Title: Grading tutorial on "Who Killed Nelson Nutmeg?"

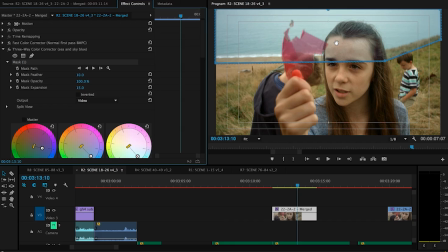Not that useful, of course, because people would move and, would be there forever.
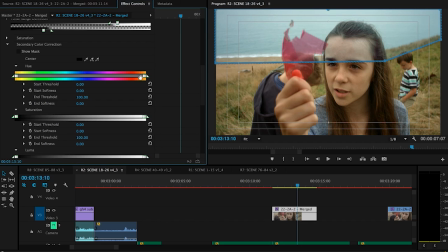The secondary color correction says only do it to certain areas of the picture. Now, one way we can pick that is to say, right, I only want to do it to the things that are already blue. Her face isn't blue, this thing's red, only the sea is blue. So, if you look at this hue setting here, I'm going to pull this in.
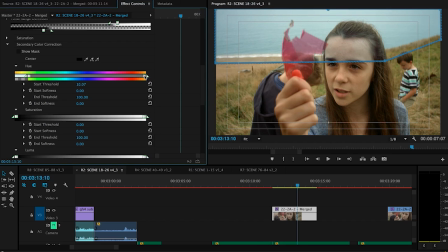Right, we want anything, you can see how it's between these two squares is the colours it's going to affect. Actually, that's got us not too bad straight away. I can fine tune that, or indeed use instead the amount of saturation and the amount of luminance.
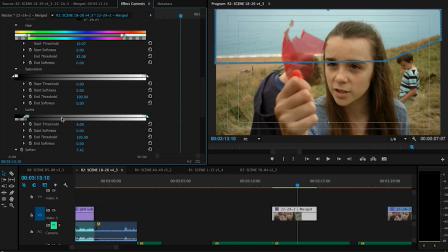So how bright, so I could just do just the brightest bits of the picture and nothing else. So you can see that knocks it out, or in just the most saturated areas. So for instance, I might be a bit concerned that the white of the waves might just end up getting a bit, I want to keep those white.
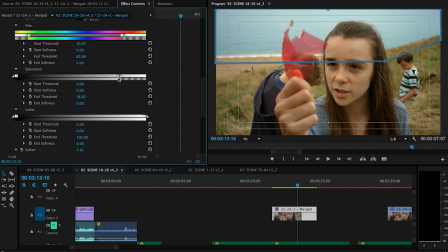Again, that's kind of nice and stylized. So I might just shy it away from touching anything too bright.
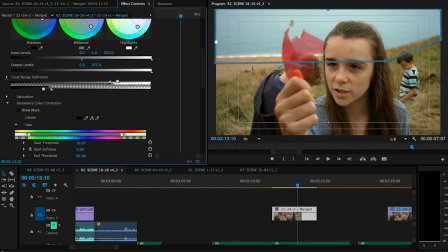Okay, that's not too bad and gives me that nice nice blue sea now.
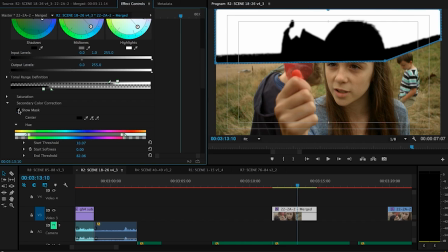To help with this, there's a thing called the show mask. If you click on that, it shows you whatever's in white is what it's now going to apply the color correction to. The things that are in black, it leaves alone. So actually, you can see that's not a bad old mask that I've managed to make quickly there.
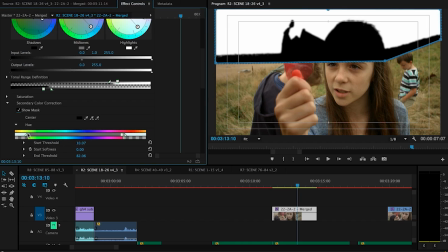There's definitely only the seed that's going to be touched. Let me show you again. If I start to get it wrong, you can see it's all bleeding in. It's part, her hair's now going to be going a little bit blue. Yeah, you can see that. You can see that. So again, let's just get that so it's nice and as it should be. That's how we want it.
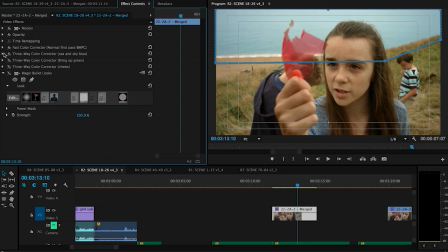Now, won't go through this again and again, but I've done the same with the greenery. Very more subtle though, just touching these greens, just so there is some bright green. And then I did one which just does the red chew wrapper.
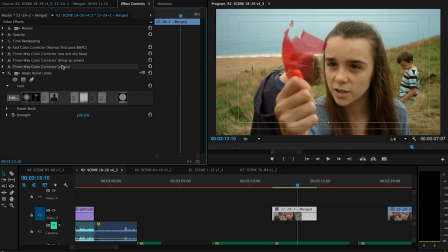You wouldn't maybe normally bother with that, but the chew wrapper is important in this scene. It's the most important part. She's talking about it as being a clue to the solving of Who Killed Nelson Nutmeg. So, because that's the title, it's an important thing.
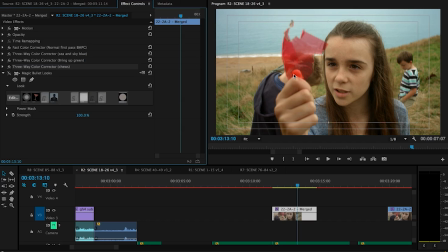So not only is it placed somewhere like that nicely in the screen so that you kind of eyes drawn to it, we've made it kind of bright red, but that cellophane isn't all that red in reality, so it's kind of just boosting it up so that it really stands out.
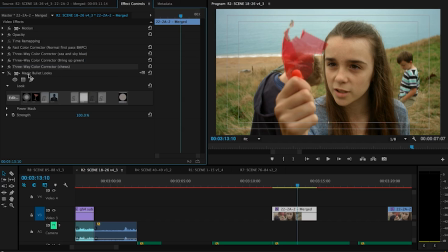And then the last pass, I've used Magic Bullet Looks for this, only because I've got it. You don't need it. You could replicate this with the color correction tool, pretty much most of it.
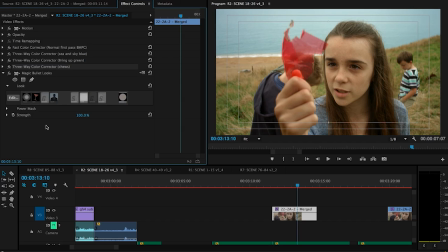But all I've done is added a slight warm filter to it, which kind of just gives it a little zing. So that's with it on, that's with it off. Just gives it a warm. I'll bring it across. Okay.
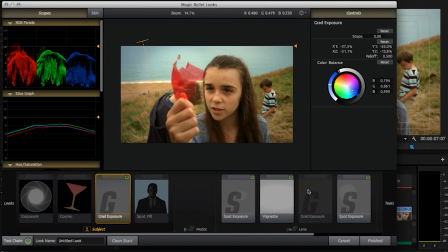What I've done is added a slight vignette. I've spotted up that center chew wrapper again, just so it's the brightest thing on the screen, and so your eyes kind of drawn to that.
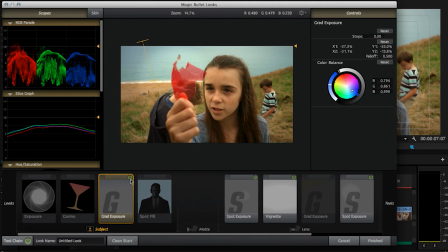I've put a little graduation in the top corner here so that becomes fades off, so again your eyes drawn towards that.
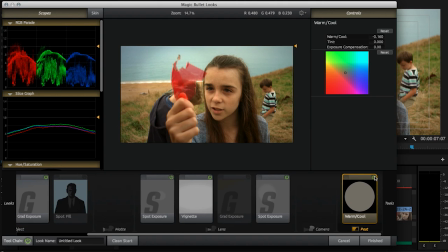And here's this warm filter, it just increases the oranges and those sort of warm colours. Ironically, of course, what that means is it starts to knock the blues back, but because your eye,
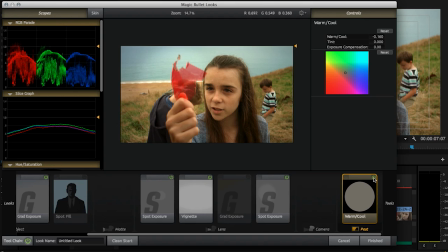I've put that filter on nearly all the film in different amounts, your kind of eye compensates for that, so you start to accept what I'm showing there as being kind of the bluest thing. So that ends up with the final image. What of course you have to do is replicate that then across all the other images, the one that comes just after, the one that comes before, and you're trying to match up the sky and the sea and just keeping it all about the same,
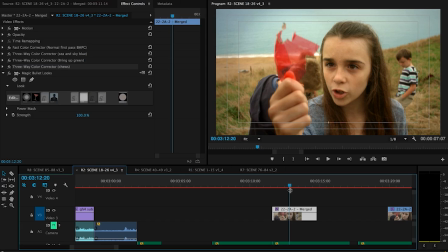so nothing jumps out at you as being completely alien. Okay, let's have a look at a variation on that idea.
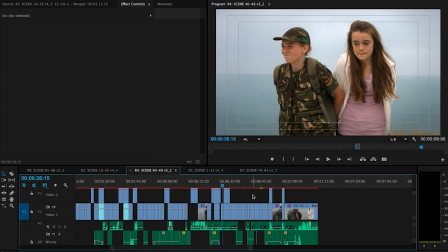This is from later in the film, similar kind of location. Nearly all the elements of it are the same, but
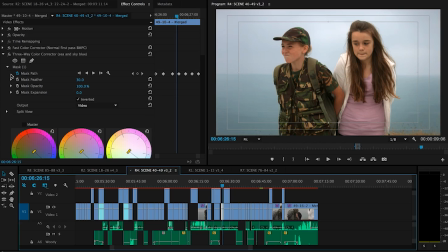this became one of those really fiddly tasks. I did the normal pass, that was fine.
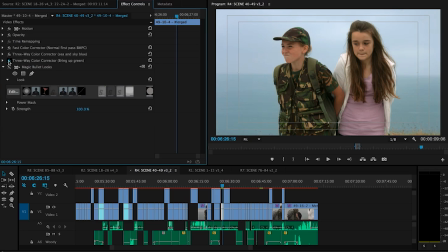Magic bullet warming, all that's good. Just turn those off again, just to go back to the raw.
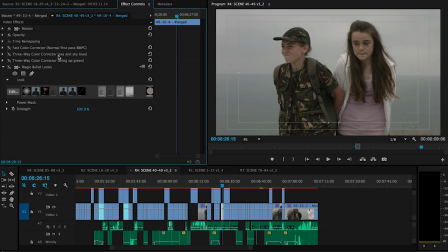Not raw, not raw in that sense, back to the original material. So again, you got your normal flat background, brought it up using the scopes,
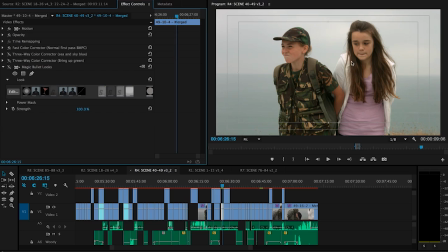but the sea caused me a problem, and the reason was that it was hard to use the secondary color corrector to say differentiate between this bit of Billy's top and say this bit of the sky. It's too near, too similar.
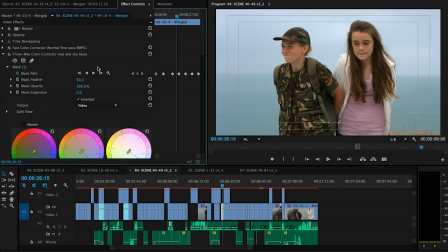So in this case there was no other way around it but to actually manually adjust the path, so it, essentially cut out the top and to just tweak your way through it.
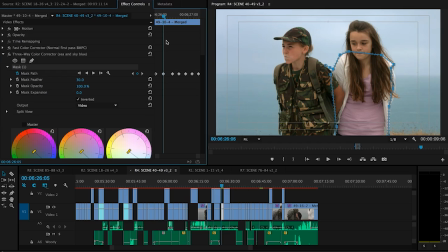Now here's some features about mask path that people don't know about. So in the first example, I did that really quick mask, if you remember,
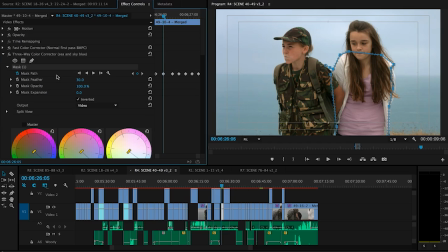just to get the top half of the picture isolated. You can animate that path, but if you use these here, as it says when you hover over it, track selected mask forward.
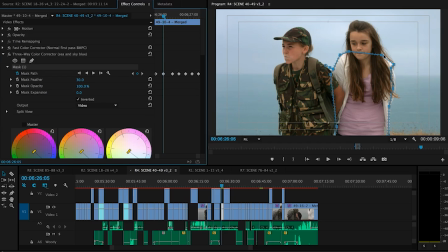So what that will do is actually automatically track the points during the scene. Now, this is too complicated for even that to work, but this feature I found not many people know about. So if we were tracking, for instance, just the edge of the Colonel's hat here,
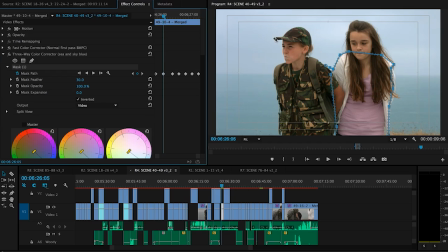and we were sort of panning across it and we just wanted something here, it would follow that really, really well. It's quite slow doing it, but it's automatic. So you just click play and it will go through and do every single frame of that scene and move the mask along with it.
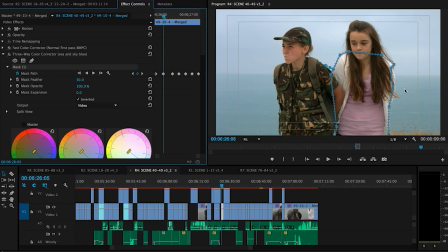That's fantastic. When someone's moving around with an irregular shape, you're back to doing it manually. So it'll tween it, so I would do it every 2, 3, 4, 5 frames, that was all, and then it'll in between that shape. So you can see as she's moving,
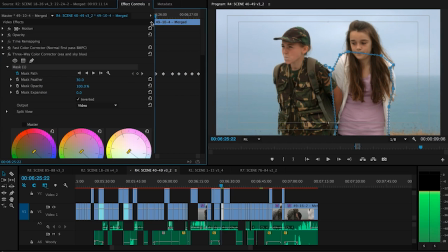I'm having to move that mask just slightly with it, because otherwise you just, don't quite get the edges enough. So it does come down to doing that manual stuff if you want that character to pop out of the screen.
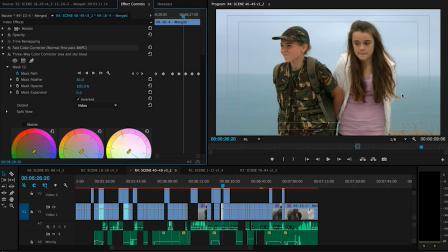I mean, it was a bit of work, but actually it works quite well, because there's no way that this character is kind of blending into the background, which you can't always do with such a shot because the focus, this is kind of out of focus, but you can't really tell because it's such a neutral thing.
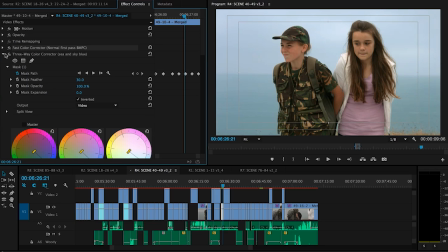But the colour really makes her zing out. Just go back to what that looks like without any effects.
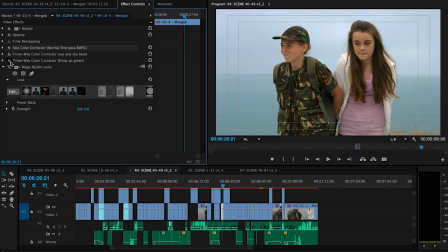The character doesn't really stand out. So it's worth putting that bit of time in because you end up with a shot where you know where you're supposed to be looking and what you're supposed to be doing.
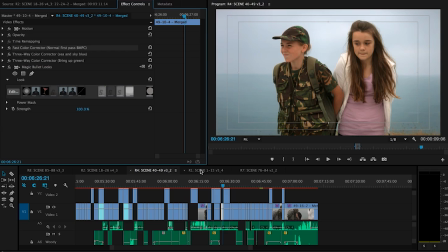The last thing I just wanted to talk about was some day for night work that we did.
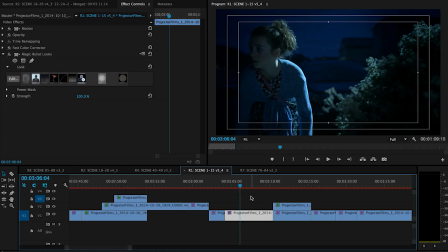Now, some of it took place at night. So not day for night, but in the same scene. So this is at night.